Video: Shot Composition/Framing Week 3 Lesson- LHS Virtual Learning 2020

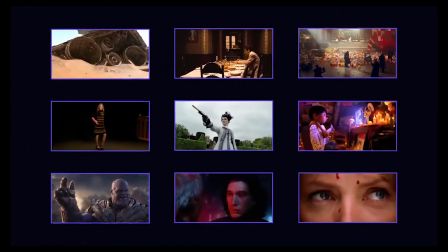(4:15)
And don't forget that singles, like all of the framing options, can be combined with any of the shot sizes we covered in the last video.
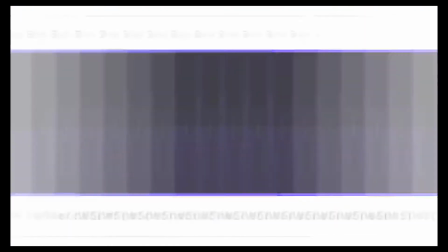(4:22)
Whether it's a close-up, a medium shot, or a wide shot, the single still applies.
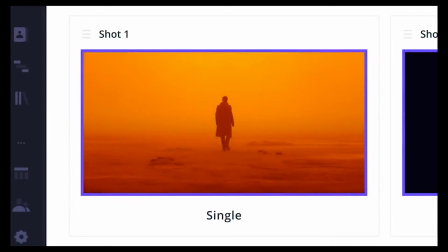(4:31)
When two characters are visible together in frame, this is called the two-shot.
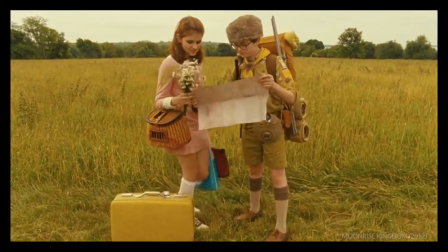(4:38) Don't sing if you want to live long.
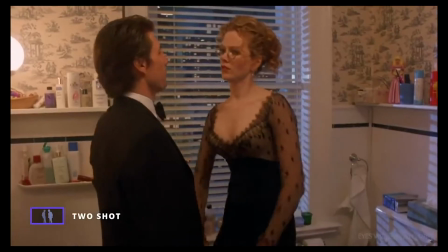(4:40)
The orientation of the characters to one another can vary, but to be considered a two-shot, both faces must be clearly visible.
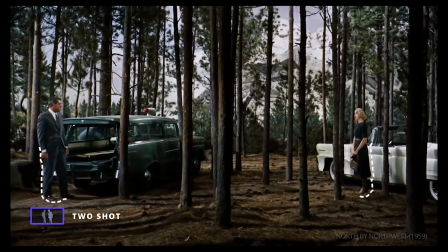(4:50)
The two-shot is all about creating a visual relationship between two characters. All your moves in advance. This relationship might be affectionate, Stay dead, stay
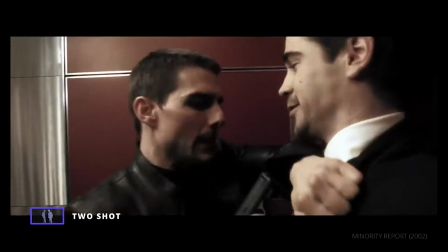(4:59)
pretentious, Mind out of this world. or even imaginary.
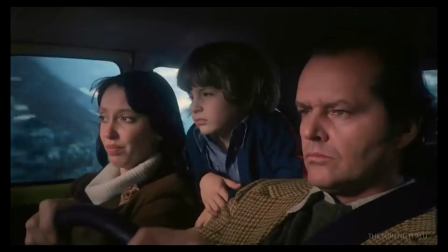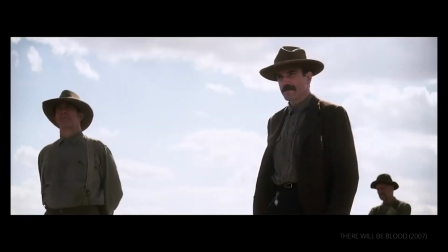(5:09)
When more characters are added to the frame, the terminology adjusts to
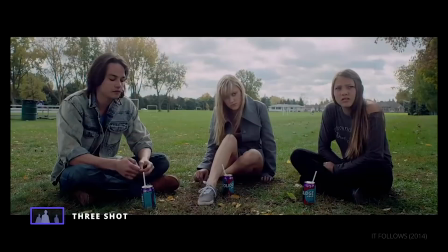(5:16)
3-shot, Come on, get down with the sickness, you mother, get up.
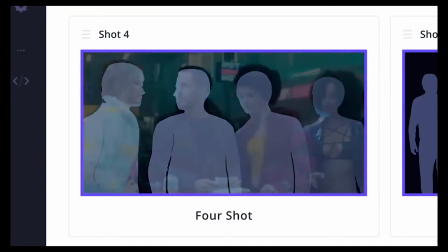(5:21)
4-shot, Get down with the sickness, you mother. and so on.
Come on, get down with the sickness.
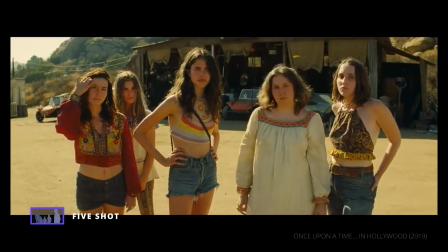(5:28) Open up your hate and let it flow.
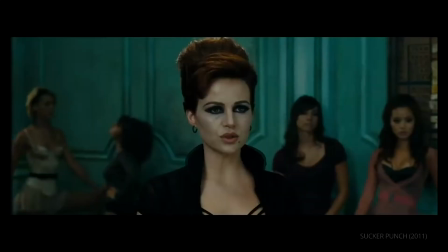(5:30)
There is no official limit on how high this number can go, 1, 2, 3, 4, 5. but numbering this would be overkill.
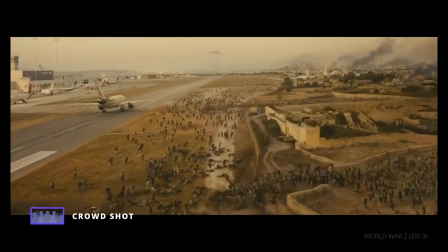(5:39)
Best to just call it a crowd shot.
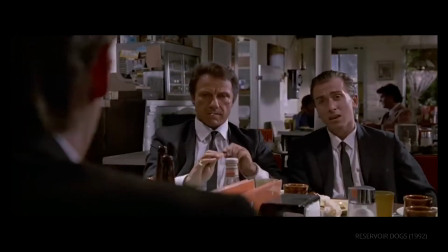(5:42)
Remember that no matter how many characters you include in a single frame, you are creating a relationship between them.
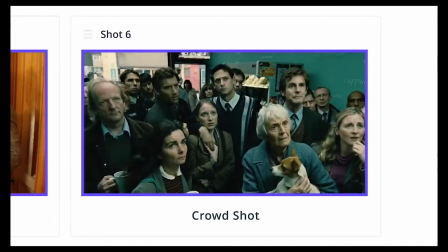(5:50)
The most common and useful way of covering a conversation is the over-the-shoulder shot.
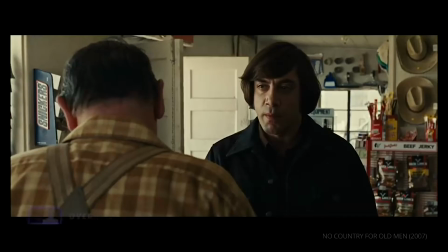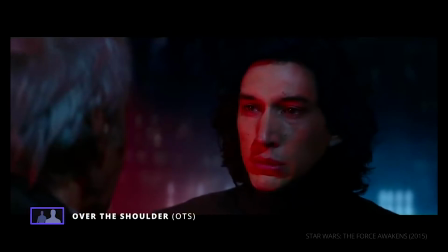(6:00)
An OTS shot acts like a hybrid between a single and a 2-shot,
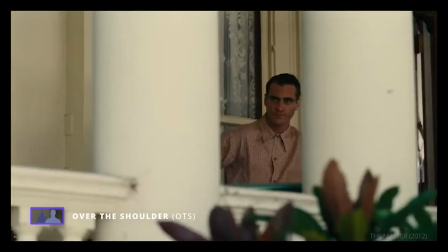(6:05)
and similar to a single, we're often only focusing on one character at a time.
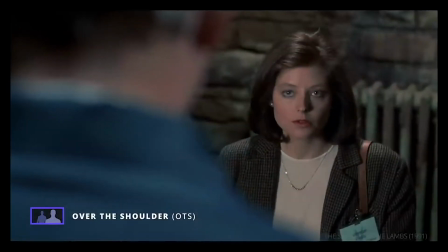(6:12)
From these OTS angles, we get perspectives from both sides and a sense that we are included in the moment.
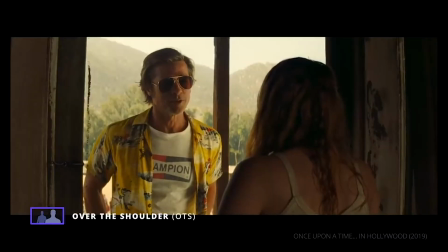(6:20) Can I help you? I hope so. I'm an old friend of George's. Thought I'd stop and say hello.
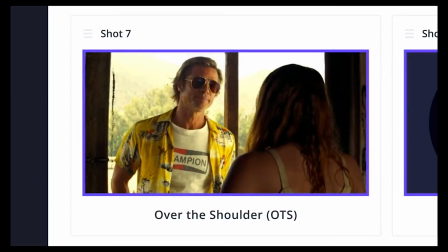(6:27)
When you want the audience to experience the perspective of a character, it can be effective to frame up a point of view or POV shot.
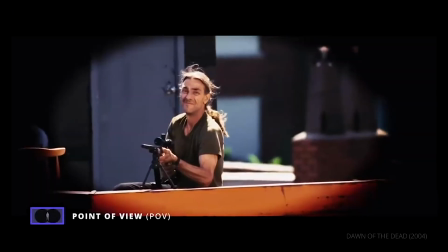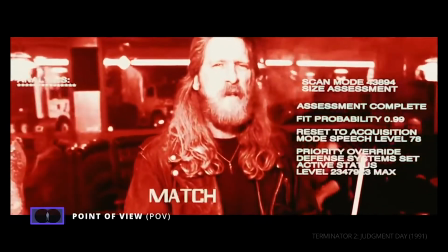(6:42)
The idea of the POV can cover a wide range of perspectives. A person, an alien,
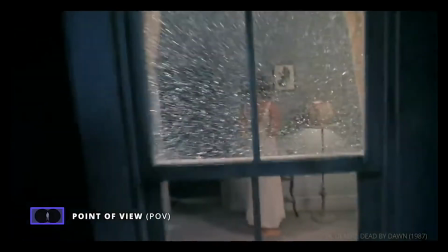(6:50)
a camera, a disembodied spirit, or even a shark.
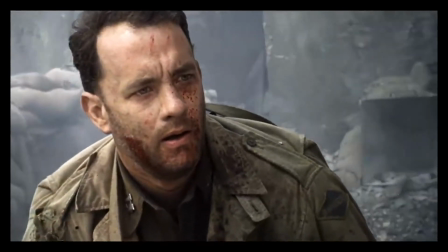(7:00)
In many cases, a POV shot is also paired with POV audio, so we can see what they see and hear what they hear.
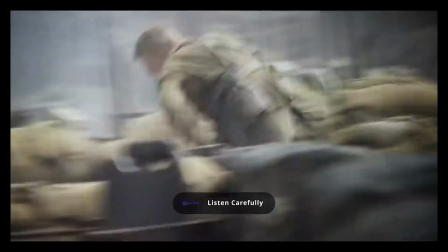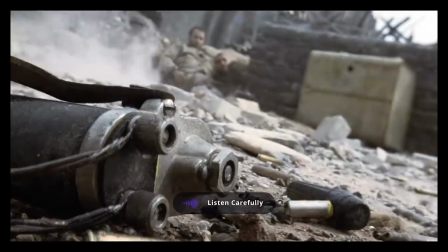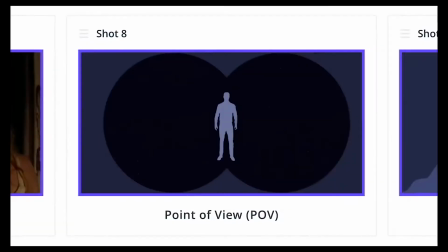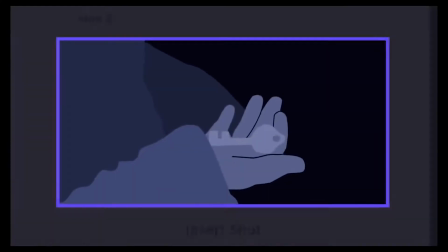(7:24)
The insert shot is not just about going extremely tight on a detail.
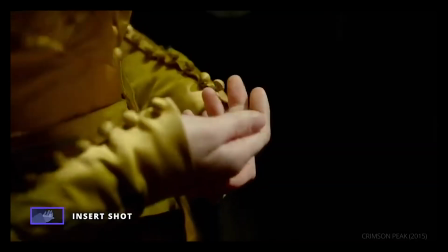(7:32)
The way the information is framed is often even more important than how prominent it is on screen.
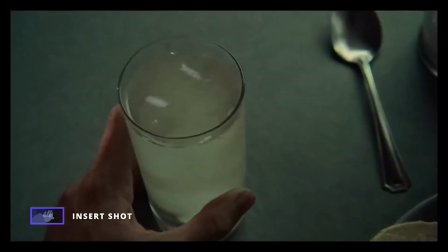(7:41)
Inserts can also be combined with POV shots, a first-person perspective.
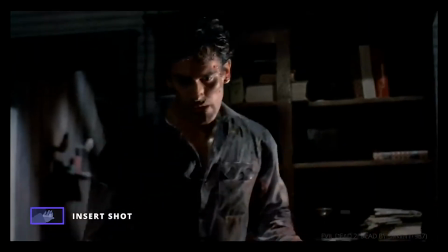(7:49)
Or are we looking at the insert shot from a third-person perspective?
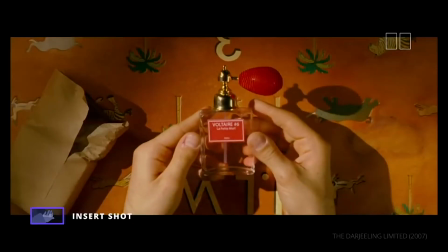(7:55)
Or a hybrid frame like this, both an elegant insert and an effective POV.
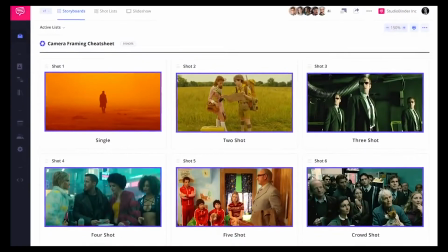(8:05)
We've covered the most common types of camera framing, but now let's put it all together.
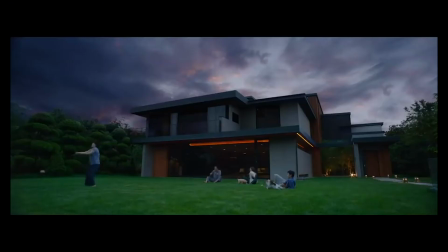(8:11)
Let's look at Bong Joon-ho's Parasite.
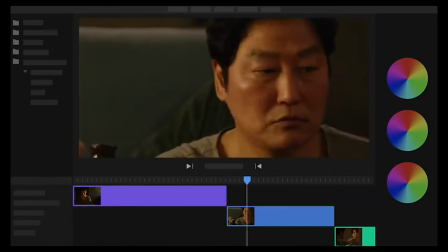(8:16)
This sequence of scenes is about the physical and ideological connections between family members.